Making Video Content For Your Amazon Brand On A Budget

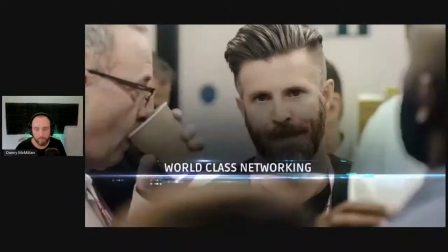244s This is a one-day affair of advanced level PPC, ranking techniques, and the latest changes in the A9 algorithm.
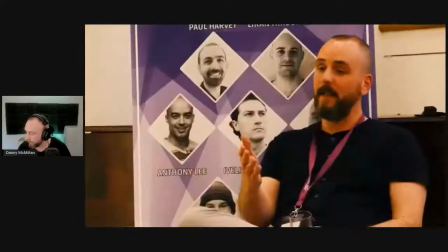251s Sellers flying from around the world, giving them the edge over the competition when it comes to innovating on Amazon.
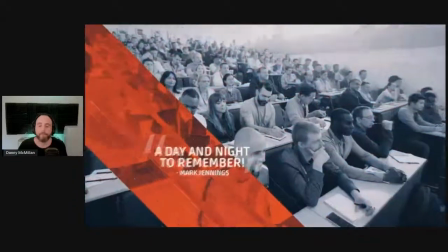260s None of the content is streamed nor accessible to non-delegates, keeping it exclusive to the chosen few.
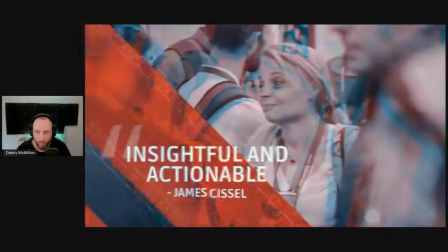267s We put networking content and the community front and center as we have a no-nonsense approach to your education.
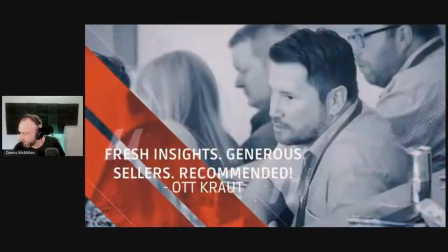275s It is designed for smart sellers running real businesses in a lecture-style environment, where you can learn and get feedback in real time.
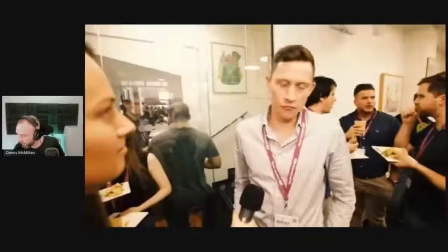286s It's a lot of information just packed into one day. Pretty value packed in terms of the actual content presentation. It's really good. All
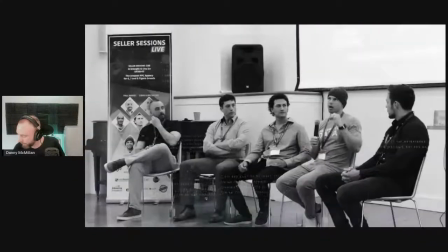293s the tactics and strategies and hacks that you learn are not going to take you very far if you don't really look to add more value to the customer.
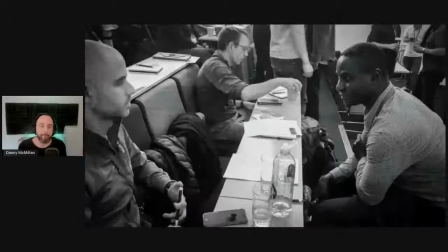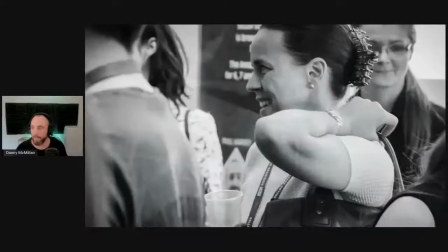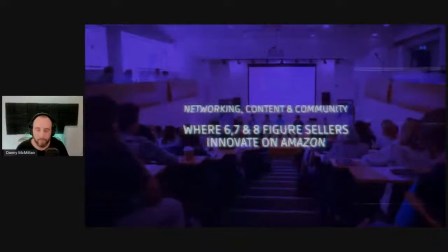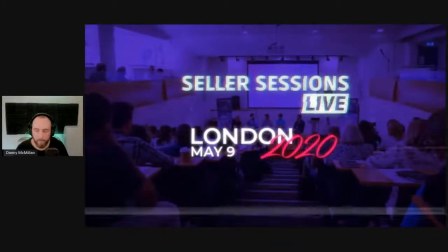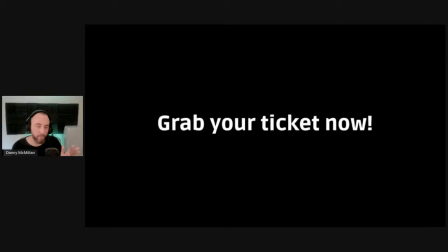322s
Okay, so played that all the way through. I was going to break it down, but I'm going to go back step by step. So let's just take it back. So you've watched the whole thing. I think it's, what, 1 minute 24. Now, from that video, we sold out seller sessions within 3 weeks.
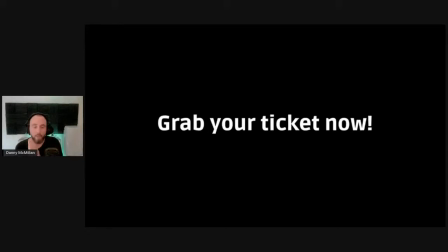336s
Doesn't mean it's all down to the video, but I definitely feel that the video played its role. We also got a previous video that we made and completely scrapped. Now, the intent here with everything that we do is, I mentioned earlier on the importance of having a good audio engineer.
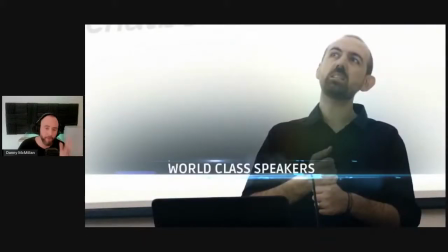353s
So the straight away, the first thing that you get, whether you enjoy this or not, is we're trying to do like an order, you know, an auditory assault on your ears.
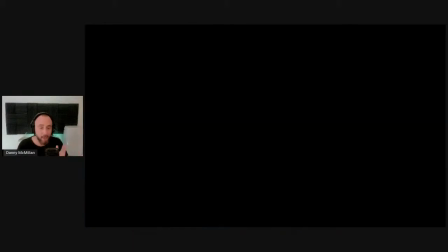363s
So the first thing that you come through is how tough the drums are, right? So you've got the heavy drums.
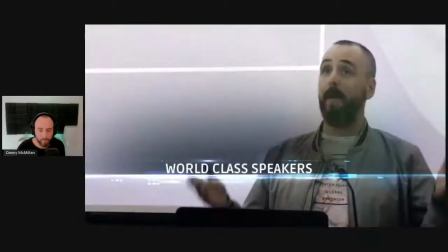369s Seller Sessions Live is an annual event where we bring in the world's best Amazon Edge.
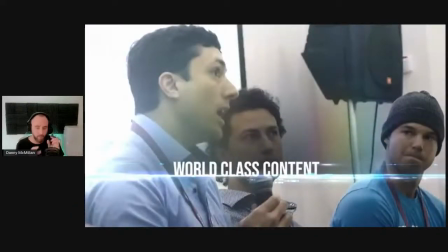374s
And then what's happened, they're running a plugin. My voice takes on two parts which run through a plugin. The intent there as well is because we're using like a harmonic, what's called harmonic distortion. So we're using the distortion pedal there to bring that energy in. Now, with heavy drums like this, this is why it's important.
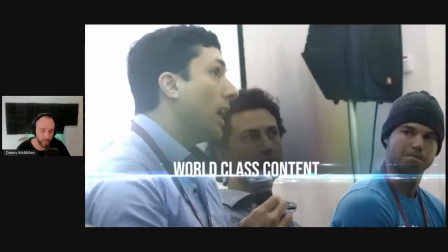392s
If you notice with film music, if you want to evoke emotion in one of those big blockbusters, the first thing that they go to is the orchestra. It's a given every single time because the science is there on a biological level.
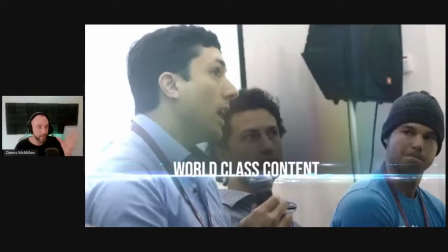405s
We react to stuff like that. We react to the motion. We react to the cinematography, the movement on screen and everything else. So what you've got to look at is when you're creating something. Now, this isn't going to be good for a spatula. This is very intentful in terms of what we try to achieve with Seller Sessions Live and how we get it across.
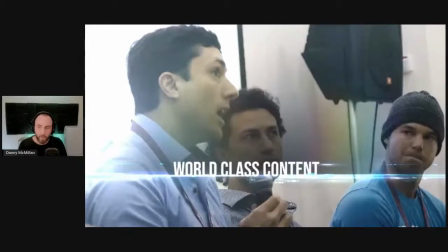425s
Why do I come in with big drums like this where you see most of conferences when they do more like that corporate videos? There's loads of guys and girls walking around in suits eating cheese on sticks and it's plinky plonky music.
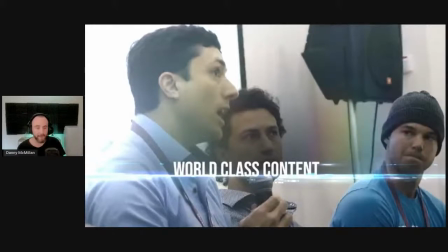439s
Now, when we do Seller Sessions, I want some fucking anarchy. I want us like we work hard all week, right? You come to the event, hardcore content. And then after, if you're up for it, we go partying hard as well. And that's what I want to reflect in there as well.
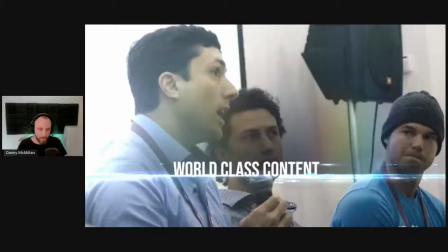456s
And so using these heavy drums is part of the emotive thing, is grabbing the attention, whether you like that or not. You know, most people said to me when I put this video out is that they had to turn their headphones and stuff down because it just, the impact there, but it did get people's attention.
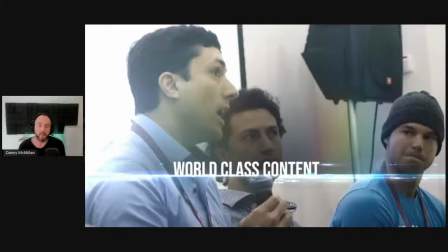476s
You know, whether that is right or in the wrong way. So music plays a massive important role in terms of how it comes across to people and where the space is as well. So if we look quickly again.
Educators.